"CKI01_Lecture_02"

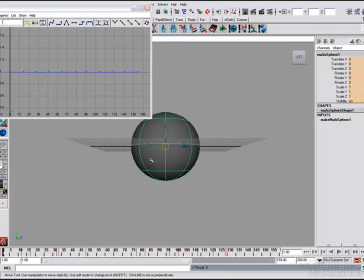12:26 All right, squash and stretch. Now we've got a ball that's bouncing pretty good.
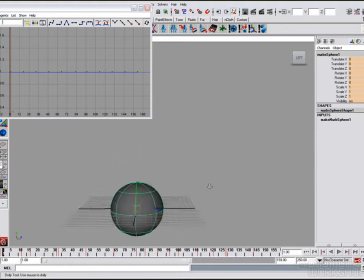12:31 We feel okay about how it's where it's moving and where it's going, but it's got no impact. Okay. Okay. Now again, it feels to me like there's something a little funny in this middle bounce here.
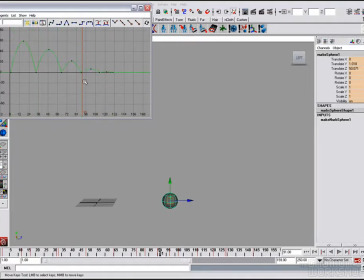12:48 So let's just take a quick look at that. Translate Y. Yeah, it doesn't look quite as nice as it oughta. I know this is ridiculous, but I want to get you guys used to being perfectionists, because that's what an animator has to be.
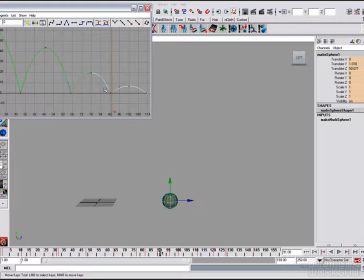13:08 You have to have this sense of not being able to go to sleep at night until it's perfect. It's a blessing and a curse, believe me, but as far as animating goes, it's a blessing. So, or at least a necessary evil. Okay, so we've got this thing that's bouncing.
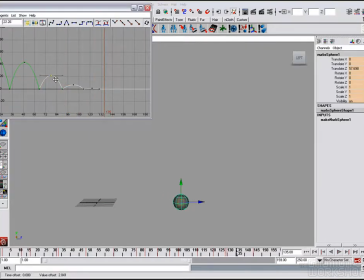13:25 It still feels a little funny, maybe just a little higher. Sorry, guys. All right. So now we got this thing that's bouncing. It's doing its thing, but it still has no squash and stretch, which is a very important element to what we're doing.
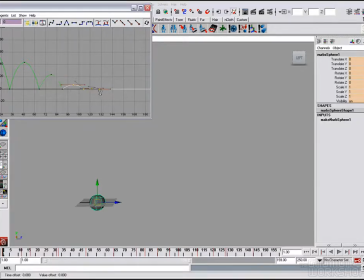13:40 All right. So I do think that this needs to be a little shorter here, just while we're still messing with our... This is still what would really be considered the blocking phase.
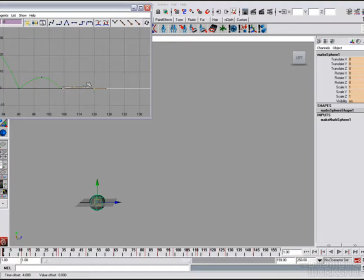13:52 So you're always free to mess with your timing in the blocking stage to get it to where you really want it to look exactly like how it's supposed to. There we go. Okay, that feels pretty good. Okay, so now we're going to add
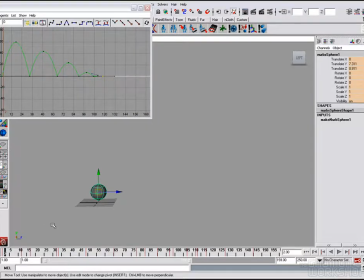14:08 our squash and stretch to it, which is really going to give it that feeling of bounce and impact. It's already getting there. It's looking pretty good, but it needs to have squash and stretch. There's no really good piece of animation that doesn't at least,
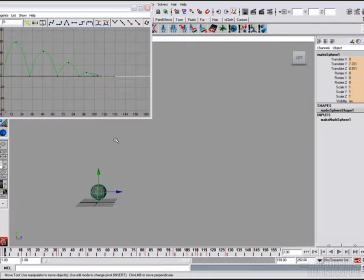14:23 if not incorporating squash and stretch, doesn't at least animate to that sense. And what I mean by that is impact. When a ball is bouncing off the ground, it's squashed. So in this case, the ball is bouncing vertically in Y. So let's squash it down to 0.7. So now it's flatter.
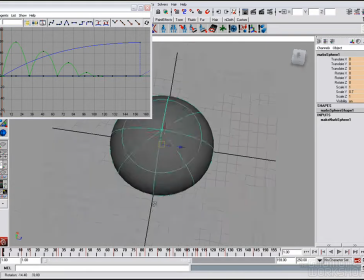14:47 F, there we go. So now it's flatter, but it's still just as big on the side, so that what that means is it's shrunk. So what we need to do is pick scale X and Z, control to pick both of those and make those 1.4.
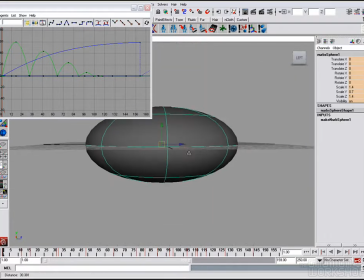15:00 Okay? So now it's flatter but bigger around the sides.
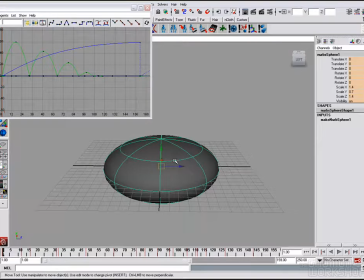15:05 So basically the idea is it's not shrinking, it's just changing its shape. So we want to try to get the feeling of mass in this ball so that it feels like the ball's not growing and shrinking, just that it's changing shape. Okay, so now what we want to do is, this is where we really want to show contrast,
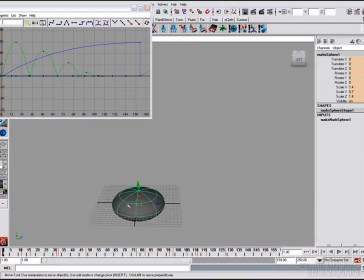15:22 and this is where we can see how as the ball changes shape it adds to the sense of impact. So at the ground it's flat. At the apex of its trip, it is, I don't know why there's a key on 12 there, so we don't need that.
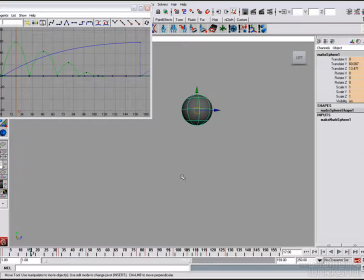15:39 Okay, at the apex of its flight, strictly speaking from a physics point of view, a ball at the apex of its flight has no forces acting on it whatsoever. Gravity has not yet kicked in, and it is not stretching because it has slowed down to, for one moment in time, it's slowed down to nothing before it starts to drop.
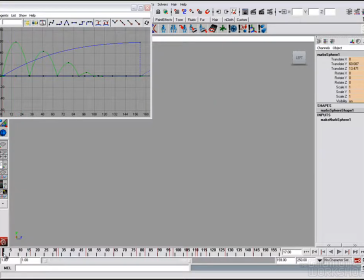15:59 So ideally, the ball would be in perfect round there, and as flat as it's going to be here on the ground. Now, this is where contrast comes in. Contrast is a crucial element to animation, and it's something that I'm going to be talking about all through this video.
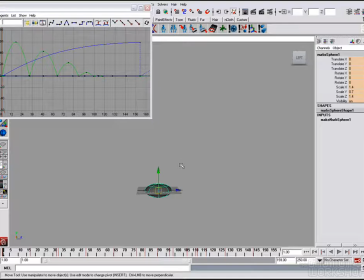16:16 It's definitely part of animating characters and making actions believable, and it's just a necessary part of the movement of things in this world. And so we're going to get our first real sense of what contrast is like in shape. We've already got contrast in movement. This translate Y is that nice bounce there.
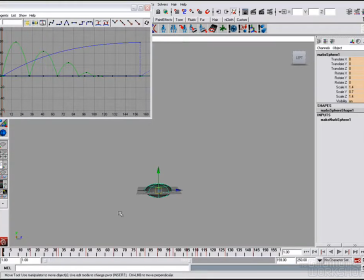16:34 That's contrast in movement, but now we want to get contrast in shape. So we want to get from here to there. The only problem is that when a ball is on the ground, on its bounce, strictly speaking, it's still in time for a moment as well.
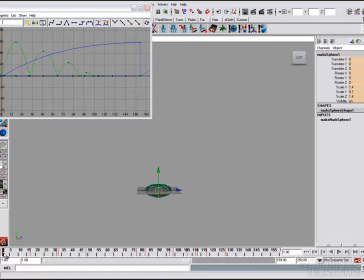16:49 And then it's moving fastest in the frame immediately after it's still, and in the frame immediately before it's still. So we want to get the most speed here, right next to the place where there's no speed. And so therefore the shape is going to change the most.
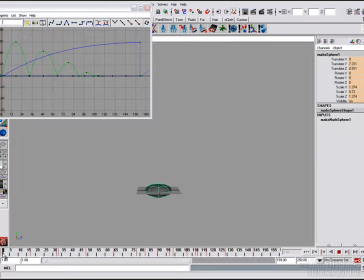17:04 When a ball's on the ground from impact, that's where it's flattest, but when it's moving fastest, that's where it's stretched the most. And that's where you get the squash and stretch. So right here, we want to reverse these two. So the scale on Y is 1.4. Scale on X and Z might be 0.7.
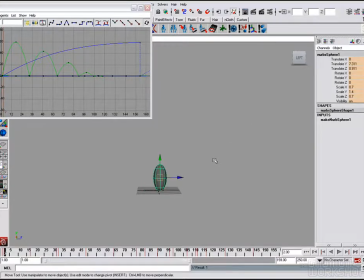17:20 Okay, so now we really get that feeling of contrast in shape. Okay, so that's what's going to give it the feeling of impact and motion. Now it's going to, if you hit Alt and hit these arrows to the right of the M and the N, then you can toggle frame by frame.
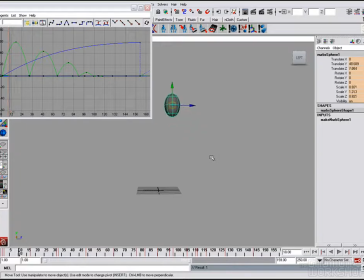17:40 Now you can see it's gradually getting back up. But when we play it, it's still going to look a little funny, because usually it doesn't take a ball that long to regain its shape.
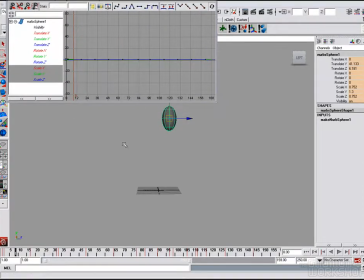17:50 So let's just pick the scale. All right, and we'll frame that. So what we really want is to get this sense that the scale is closer to regaining its shape
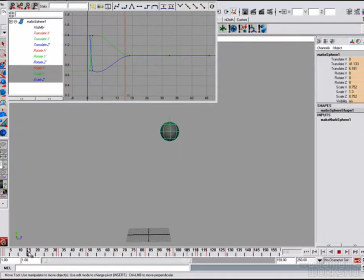18:09 about here, and it's not going to take it this long. So one thing we can do is we can set a key here. Now you have to be careful when you set keys with the S, because you're also going to set a key on all this other stuff.
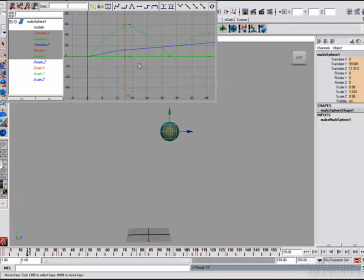18:21 So this is a case where you want to key just the elements you're keying. All right, so I'm going to Control Z, and what that is, that's where the channel box comes in handy. You go there and you just do key selected. So now we see there's no key here on translate and rotate.
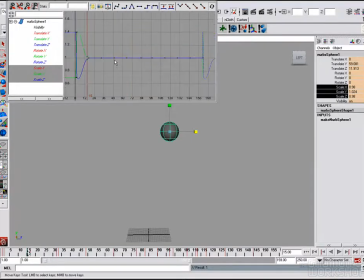18:32 There's just a key on a scale. So when we frame it here, now what we can do is if we take this and just move it over here and then spline it. So, because when it's flattened, it comes down like that, then flattens and then shrinks again. That's going to look a little funny. If we spline it like that, that might be a little too much.
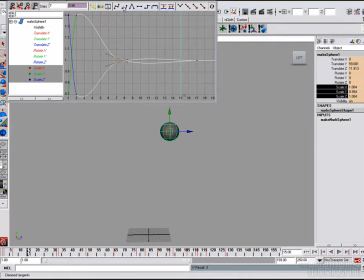18:51 Maybe we'll want to try clamped. Nah, that's not good. So this is one where we're going to want to highlight it and just sort of mess with the tangents a little bit to sort of get that nice organic line there. So now it's going to regain its shape a lot sooner, and it's going to slow out to its perfect shape.
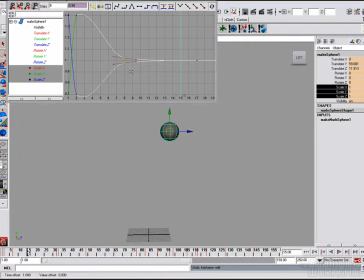19:09 That may be a little much, I'm not sure. We'll mess with it, but this is sort of the basic idea. And this is a basic lesson in how to manipulate the lines to sort of get the look you want. So we get the nice bounce, and that contrast in shapes gives us that nice bounce, and then gradually as it reaches its height, it's back to its shape.
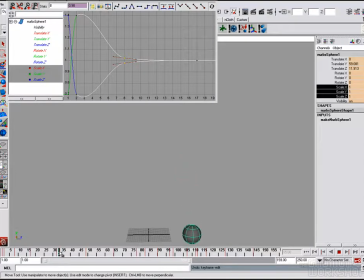19:27 But then it comes down to its fastest point right before it hits the ground too. So we want to take that shape. So we want to take this shape here and bring it here, which is where middle mouse drag comes into play.
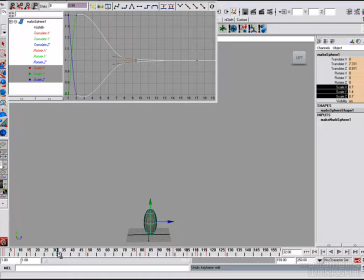19:41 So we drag from 2 to 32, and there again, key selected. Okay, so there it is. We've selected it. We've keyed our scale, but translate and everything else is still fine.
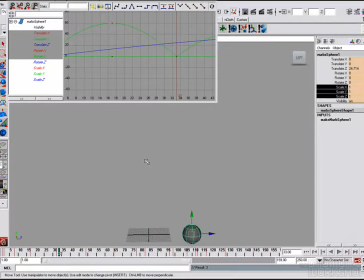19:55 So now we get again. Okay, so now we get this. We get this nice sort of, again, it feels like it's probably getting a little too stretchy, a little too soon.
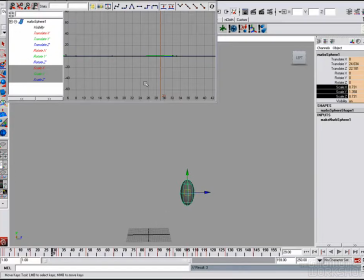20:09 So if we look at this, it's basically the same idea. Maybe we would just want to go here. We can always just too, if you want, you can just key select it and just bring these values in a little tighter,
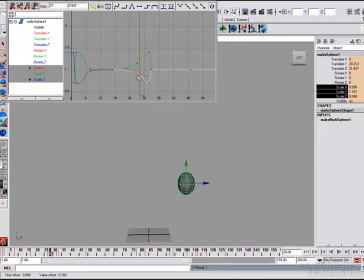20:23 so it's holding its shape a little bit more for a little longer. But then it is going to start to stretch as it gets closer to the ground. Okay. And now the one last thing we want to do is take this, the flatness from frame 1, drag it over to frame 33,
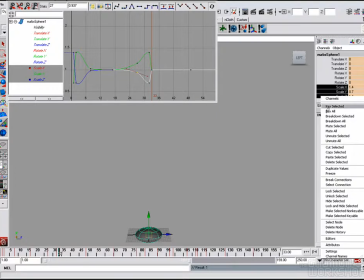20:43 key the scale.